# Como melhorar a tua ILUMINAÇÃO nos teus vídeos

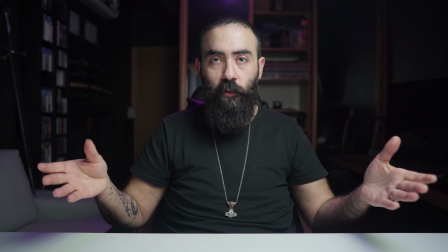[4:05]
No meu caso, eu não uso uma luz específica para fazer rim light porque as luzes que eu tenho no teto já estão a fazer isso.
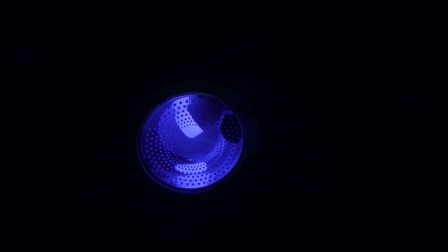[4:12]
São luzes da Xiaomi que dá para mudar de cor quando eu me apetecer e então consigo ter este ângulo e esta luz por cima que não vai fazer grande diferença,
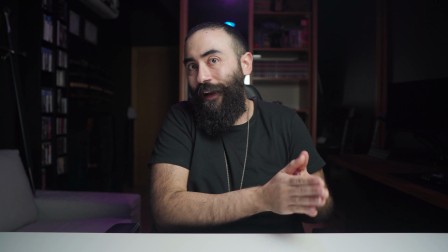[4:20]
mas que também vai ajudar. Ok, depois destas luzes todas principais já vimos que uma é obrigatória e as outras duas são opcionais, vamos começar a decorar o nosso frame. E para isso vamos utilizar practicals, ou como eu gosto de chamar, props. Quem manda aqui é o teu gosto e as cores que tu gostas mais de utilizar no teu setup.
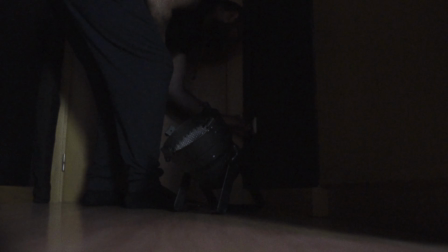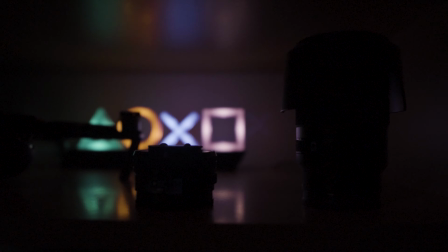[4:45]
No meu caso, como
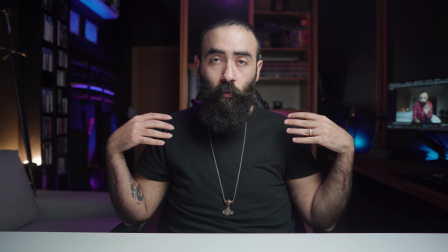[4:50]
estes practicals estão todos atrás de mim, funcionam também como rim lights e ajudam a realçar a minha silhueta e a separar-me do background.
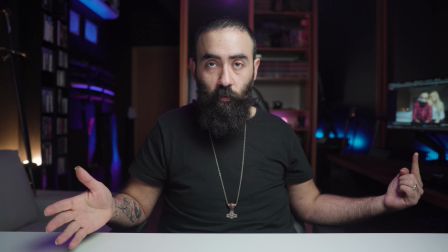[4:58]
Tenho aqui o meu monitor secundário constantemente a passar vídeos do meu canal, que é para vocês irem ver inconscientemente.
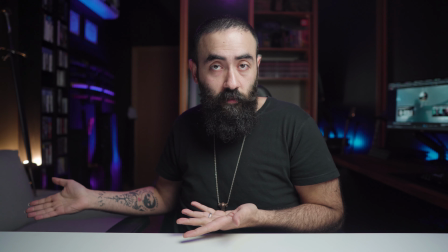[5:03]
Tenho também uma fita de LEDs que está atrás da secretária. Do meu lado direito tenho simplesmente um candeeiro com uma luz quente, que contrasta um bocadinho com o resto das cores aqui do setup.
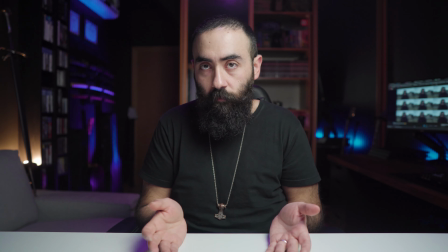[5:12]
E ali atrás, junto à porta, como é uma área escura pouco iluminada, tenho lá um holofote que enriquece a imagem e cria dimensão também no frame. Lembrem-se que não precisam ter material do outro mundo, não precisam ter apertures nem luzes que custam milhares de euros. Utilizem aquilo que vocês têm à mão, lâmpadas, luzes improvisadas, nem que seja a lanterna do telemóvel. Vão improvisando e vão experimentando. Às vezes uma luz que está demasiado intensa, basta virá-la contra a parede e já está a fazer um ambiente completamente diferente. Ângulos, maneiras, luzes diferentes vão fazer resultados diferentes e vocês vão chegar ao ponto em que vão decidir qual é que é aquele que gostam mais. E se o maior objetivo de fazer luz é tentar reproduzir a luz natural, se não tiverem nada para isso, por que não utilizar a própria luz natural?
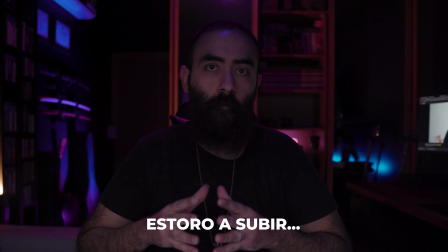Ok, então espero que tenham gostado da minha maneira de fazer luz para este tipo de vídeos e não só. Não se esqueçam de subscrever o canal, dar um like, comentar, partilhar e ativar as notificações.
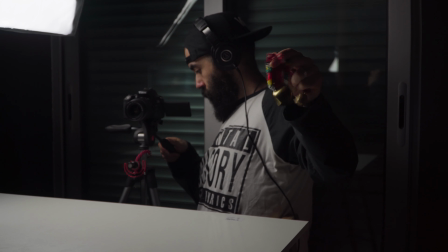[6:11]
Até ao próximo vídeo.